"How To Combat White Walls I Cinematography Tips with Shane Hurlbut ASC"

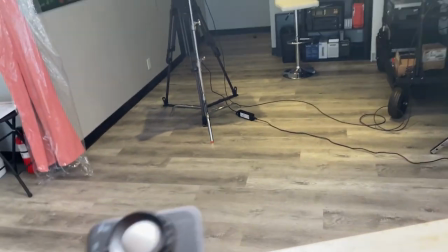Usually when you have units that have this high of an output,
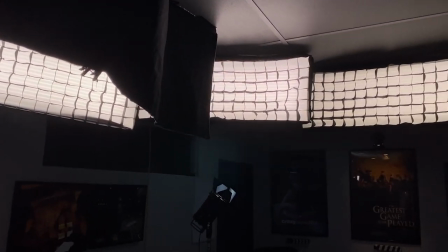you know, Lightgear always talks about, well, the reason they don't make them so super powerful is so they can have a very good CRI.
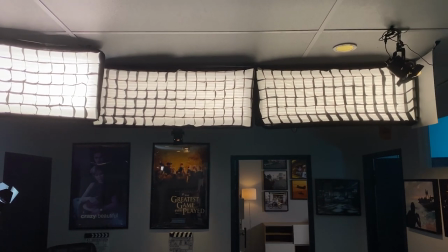Well, a light mat doesn't have any higher than a 96 CRI value on a light gear light mat.
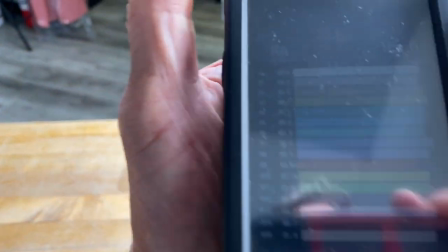And what do we have on this one here?
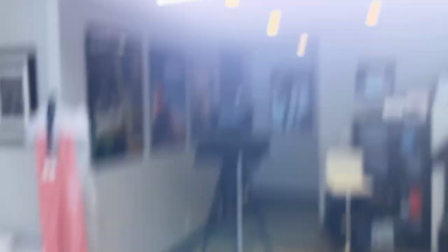We have 95.5 coming out of all these lights.
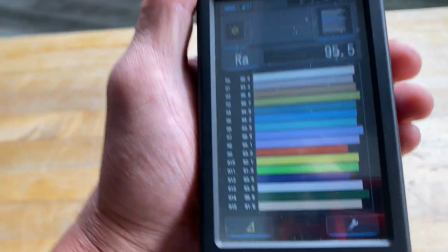So the CRI value is excellent coming out of these.
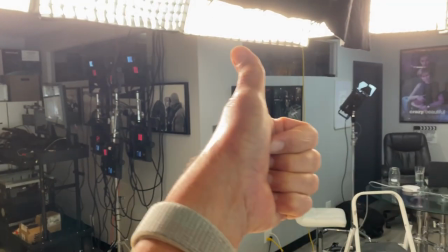So you're getting high output. You're getting good CRI.
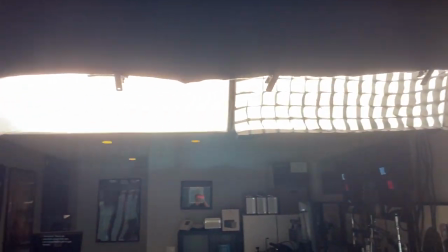And by doing this line of light, you're creating an incredibly soft source that wraps me very nicely.
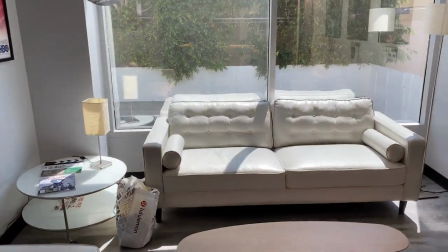And I'm able to then counteract the sun in this interview lighting scenario.
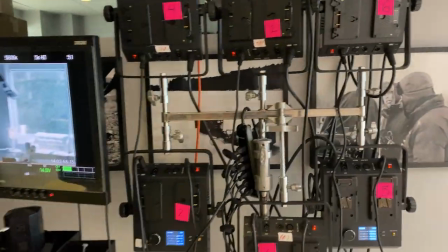And I've also set it all up. So right here is my arsenal. so it's going from you
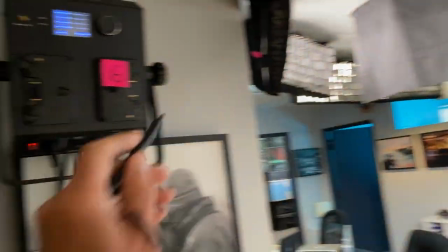know number six is furthest away from me number one is closest to me
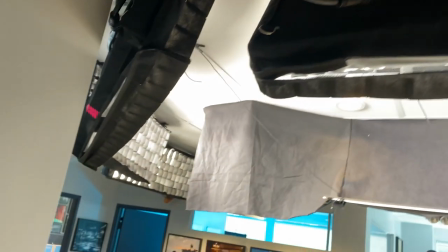so this is one and then it goes two three four five all the way around so I'm able
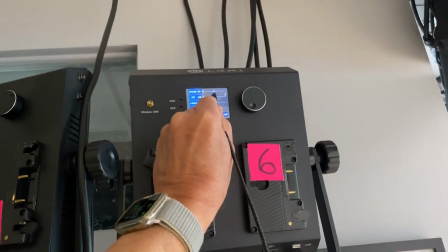to adjust very nicely I can increase my intensity I can
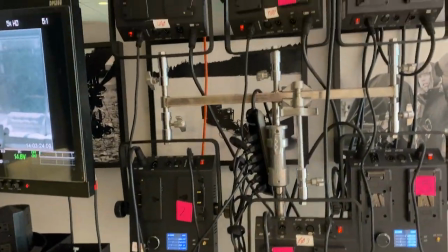change my color temp it's all right here in this little ballast power station area so So when our sun,
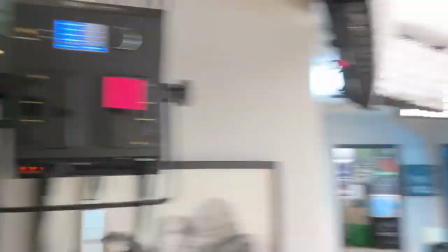if it goes into the clouds, I'm going to be able to easily adjust it as it changes in the day from,
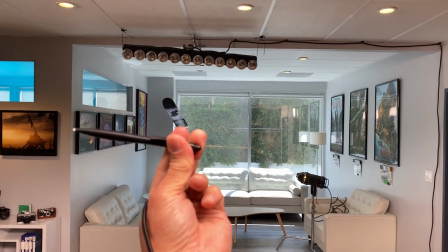you know, it's, this is south facing. So the sun's rising this side and it's going over to the west.
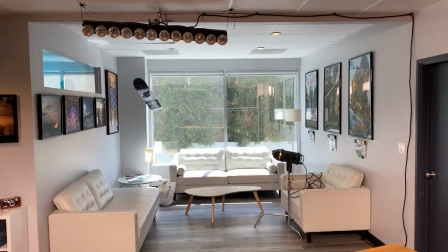So it's always coming through that window just at different angles.
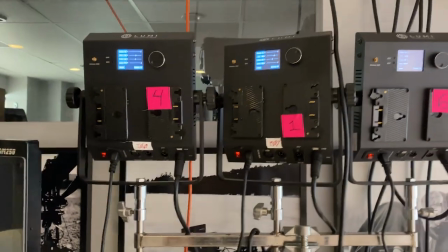So I can adjust easily with my stylus and
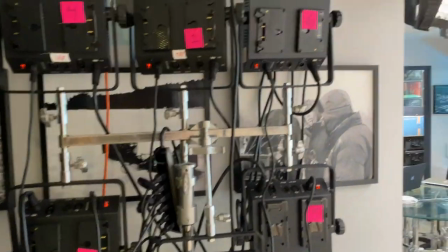dialing all this in to keep it nice and balanced.